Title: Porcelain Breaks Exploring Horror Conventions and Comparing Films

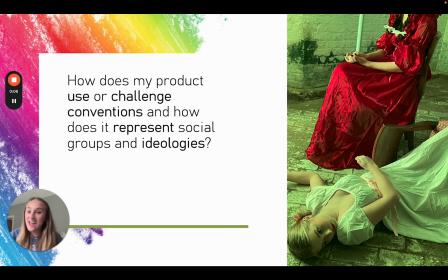3s
Hiya, my name is Ella Radley, and today I'm going to be exploring how Porcelain Breaks, my product that was also created by Max Rose, Laura Timpson and Frankie DeBradney, uses or challenges conventions and how it represents social groups and ideologies.
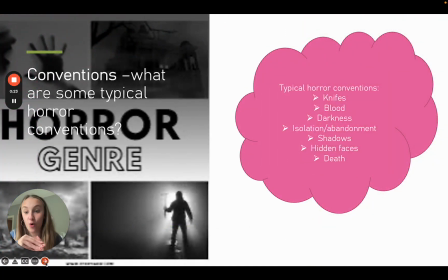20s
So firstly, I'm going to explain to you what typical horror conventions are that are used in many of the huge conglomerate films created by Disney Studios or 21st Century Fox. So normally in horror films, they use knives, they use blood, they use darkness,
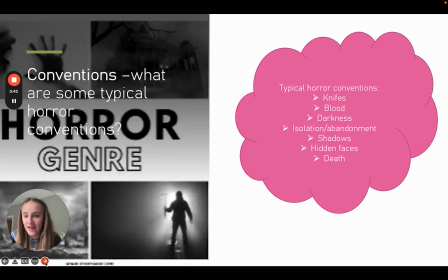38s
and especially isolation and abandonment, because they want that typical protagonist to feel victimized, to feel weak. And they also use shadows and kind of hidden faces, because as the plot continues, it's kind of, as a Roland Barthes would say, a hermeneutic code. You don't know what the film is trying to denote to you.
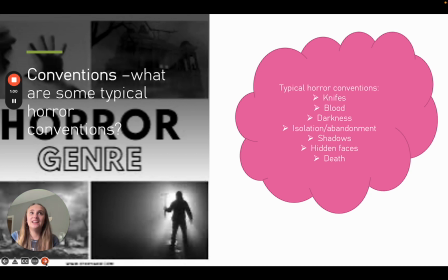57s
And also death is very typical, because in like action and thriller films, obviously they use death. But in horror, the deaths are so repetitive that it kind of shows that even innocent people are able to be killed by the antagonist.
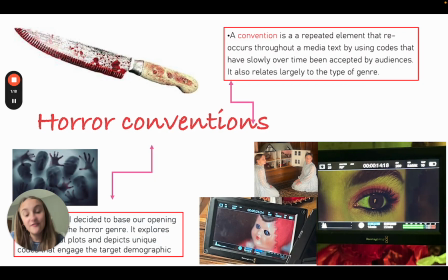74s
Okay, so what does conventions mean? So a convention is a repeated element that reoccurs throughout a media text by using codes that have slowly over time been accepted by audiences. So here you can see in relation to Porcelain Breaks,
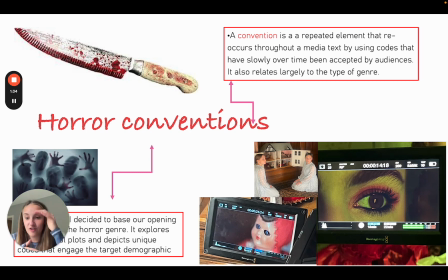91s
so we've used the mise-en-scène of the kind of the red makeup in order to bring out the victim's eyes. We've used the Victorian blue dresses that are identical due to there being monozygotic twins. And we've also used that dioptic lens to capture the brightness and scary doll aesthetic.
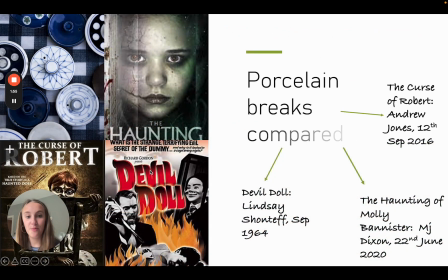111s
So next, so I'm going to explore how Porcelain Breaks compares to 3 different types of horror genre films. These are very unique films and they're not typical, but I thought because they were so different, it would be more exciting to compare them to.
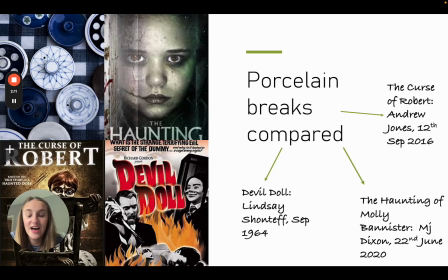127s
So we've got, firstly, The Haunting of Molly Bannister by M.J. Dixon and was released on the 22nd of June 2020. We have The Curse of Robert by Andrew Jones on the 12th of September 2016. And we also have Devil Doll by Lindsay Shonteff, September 1964.
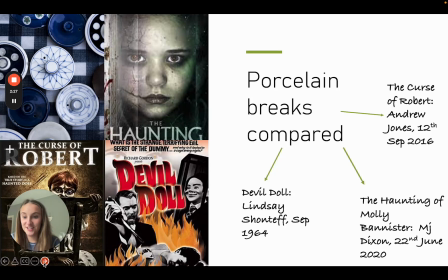145s
But before I start to compare these to Porcelain Breaks,
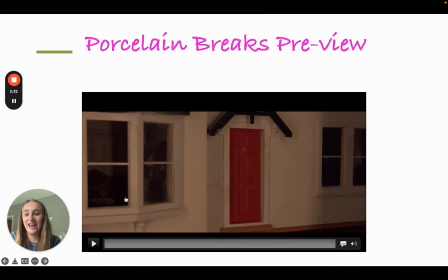149s
I'm going to show you what Porcelain Breaks looks like and how it took us a long time, but we eventually got there.